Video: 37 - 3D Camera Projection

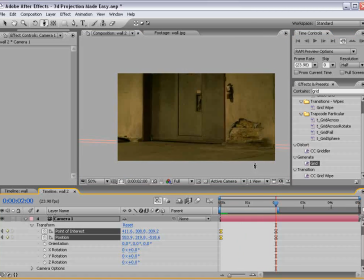Okay, now the reason this looks more than just, you know, zooming in on a picture is sort of the whole phenomena of distance and your eye. Things that get very close to your eye exponentially get larger.
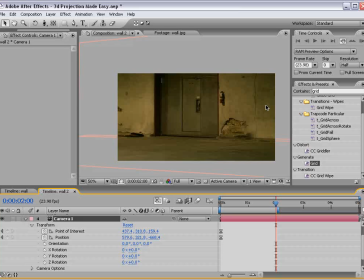In other words, if you put your hand out in front of your face and bring it towards your eye, it's going to come like it's getting huge, right? And then when it gets to your eye, you're like, whoa, look at these huge hands, right?
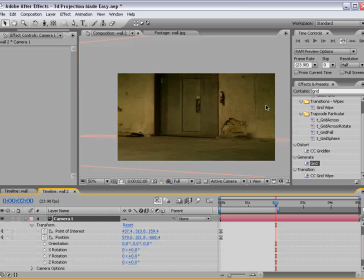But say someone, you know, 20 feet away from you takes their hand and moves it closer to you, right? You're going to be like, what are you doing? You know, because you will not feel scared at all. But if that same person comes up to you and punches you in the face,
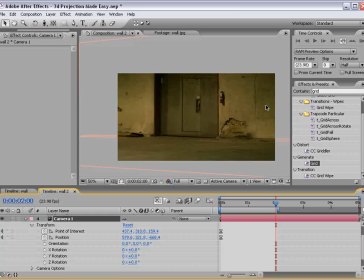you know, you're going to think twice about, you know, distance and your face. I would. So to create more of a dynamic angle or camera movement, what we can do is move the camera forward,
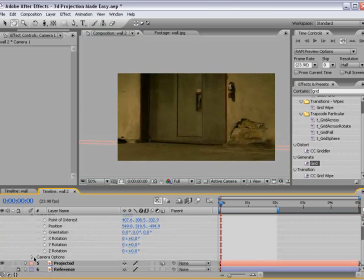then zoom the camera out.
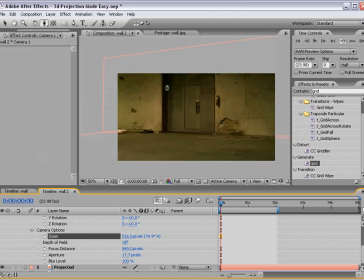You got to be careful because you will reveal parts of the image that you don't want to reveal. And then if we go and set the keyframe for the point of interest and the position, move forward, the background will take longer to get to our face, but the foreground will seem to kind of go by
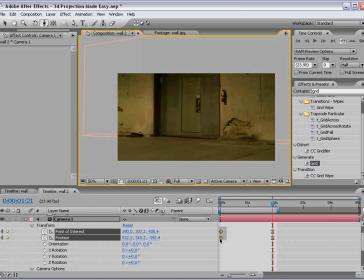pretty quickly. And let's preview that, and hopefully that is the case. Okay, so as you can see, the floor seems to really make good time,
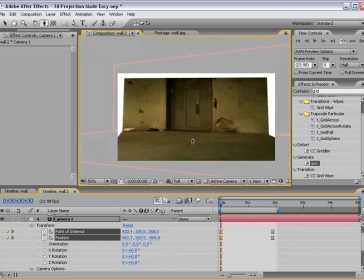and you can see we can really scale this floor by not even moving very fast.
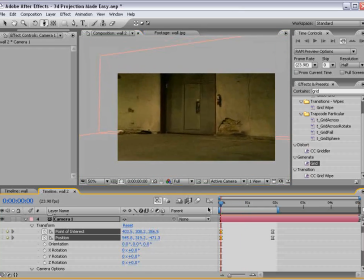And then the other cool trick is to actually move the camera. And obviously you want to be careful not to get out of the frame of the picture, because you are limited by that, of course. But let's take a look at this.
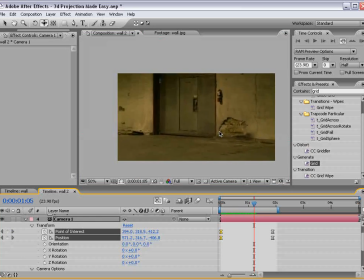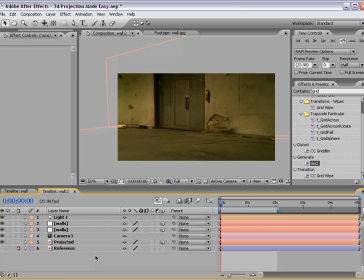That's it for this tutorial. I hope you found it at least eye-opening. There's certainly a lot of things you can use it for, adding some, you know, just some dynamic establishing shots of a scene where you only have a photograph and maybe the place doesn't really exist.
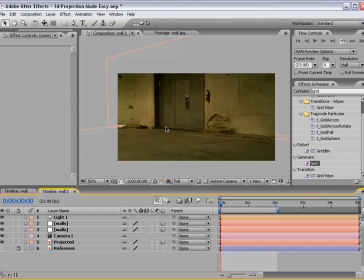You know, I'm sure you guys will think of tons of things. Okay, well, be sure to come stop by the blog and leave a comment.
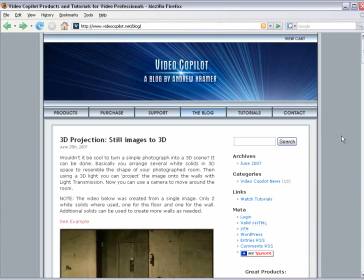We got some new stuff there every day, or we try to. And of course, come check out our store.
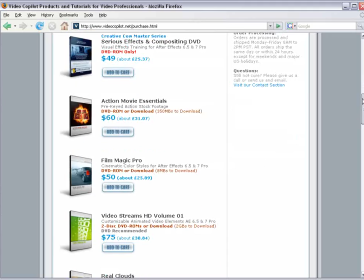Hey, you know, we got some great DVDs in there, and I'm sure you'll find something useful.
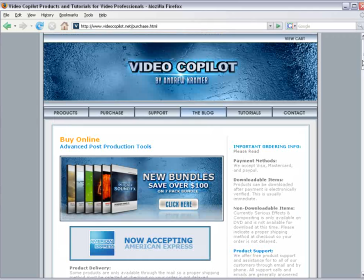If you think these tutorials, these free ones, are good, you know, think about how good the ones that actually cost money are.
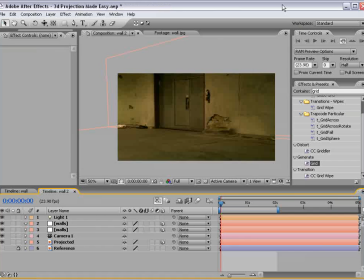Well, I'm Andrew Kramer, and I hope you enjoyed this tutorial. I look forward to the next one, and, you know, we'll